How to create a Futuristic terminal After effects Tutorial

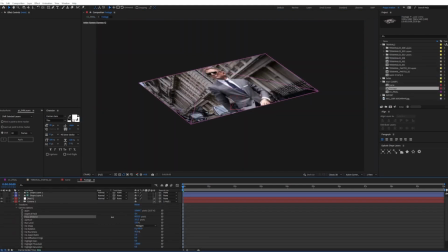242s
Just gives you this this HUD look you're looking from a table.
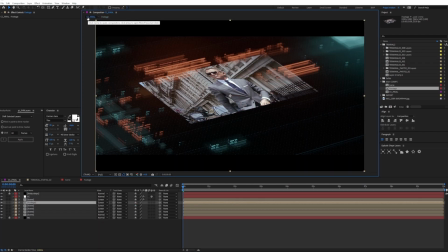250s
And so obviously I wasn't really happy with just putting the image of Toros Kosei there.
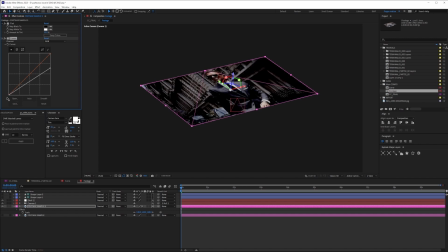254s
I believe that that's Toros Kosei, and I just changed him to James Bond, and yeah, I just liked it.
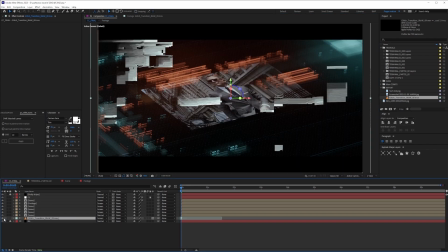262s
Again, why James Bond? I had it on my desktop and I just used it and it looked great.
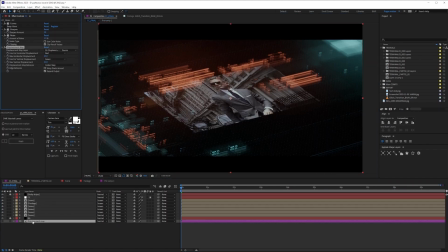269s
And so now what I'm trying to do, I'm trying to do displacement. Obviously, the displacement footage had to be in 3D as well, so that I can get it right. And then pre-compose.
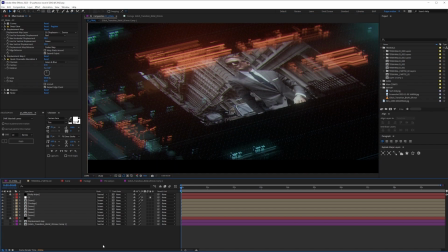285s
Yeah, displacement became a little bit troubling, but yeah, once I pre-compose it, it was really alright. Again, I'm duplicating, and I'm duplicating the entire comp
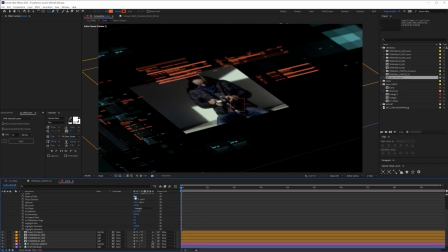298s
in the project file, and then I went inside and made the changes mosaic instead of just,
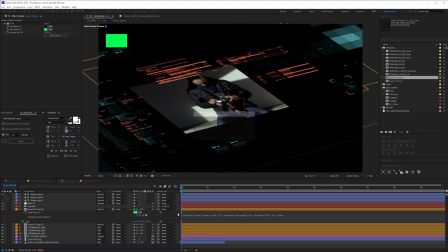305s
you know, duplicating it and put it in there, put it down.
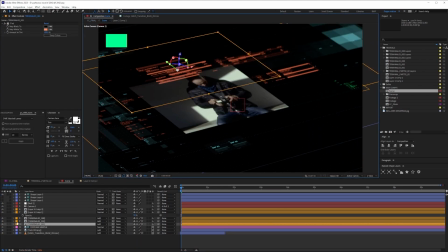309s
I wanted to add a new color, just why not, but then it didn't really work. And so here what I tried to do for the terminal is that those highlights were too strong, so I needed to turn them down.
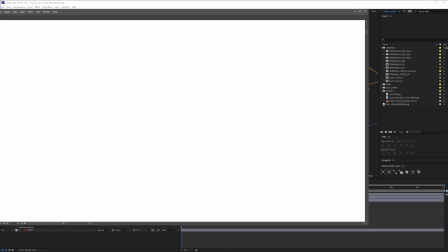323s
So this is one thing you shouldn't shy away when you are doing some kit bashing.
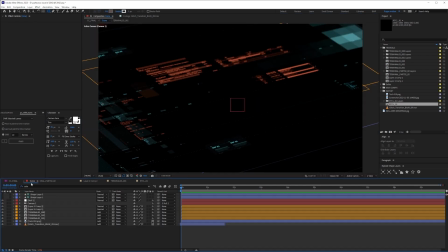330s
Just remove the things that you don't like and change it as much as you could.
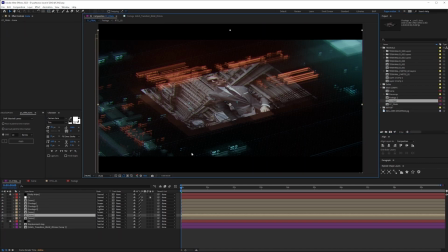336s
So here I went and I added this reticle to the main image.
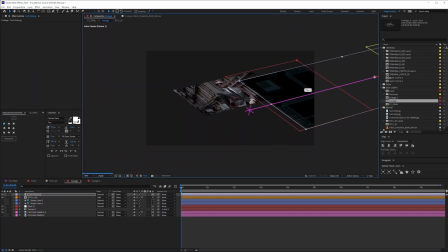344s
So again, these are the pros of using a kit bash,
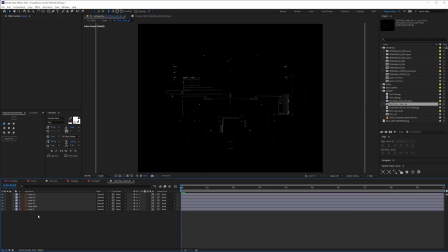349s
and that's why I don't shy away anymore from using Vectorcraft kit bashes for my tutorials and projects in general, is that it really wins you a lot of time.
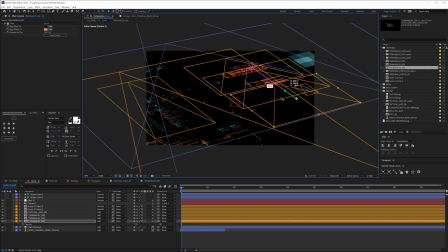357s
This would have taken me probably, instead of taking like a day of doing this,
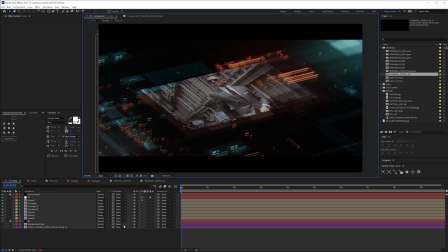363s
this would have taken me probably a month, and if it didn't work out, I would have just wasted time for nothing. But with kit bash you really go fast, and that's the same thing as you can see Ashtorp with the Akira project.
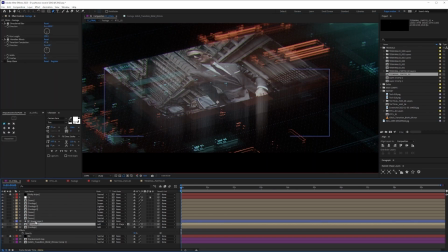378s
It's basically the same thing. It's kit bashing. Jean Majurabaev, Jean Herschel. Jean Herschel is the same thing. And Toros Kosei, the same thing. Himself, he uses a lot of kit bash.
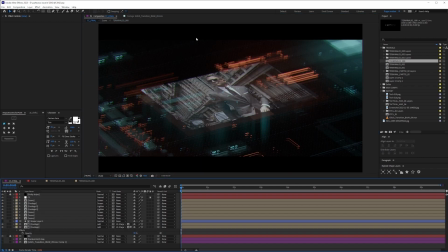390s
Michael Wrigley uses a lot of kit bash. So it's like all these names use kit bash for a reason. And even in production for a studio in Hollywood or a game. So never shy away from kit bash.
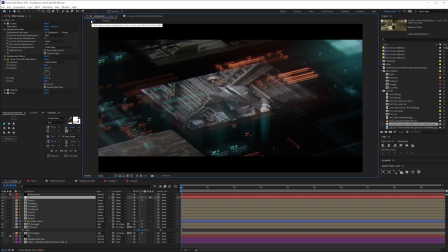401s
They are made to gain you time, and time is the biggest currency right now. So yeah, just adding more pictures to show that this is a terminal.
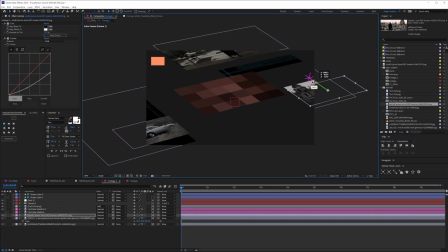409s
And again, if you're really interested in seeing how this was animated, please make sure you watch the tutorial.
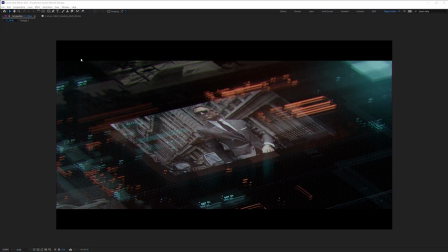417s
My name is Mr. Popo, and I'll catch you guys later.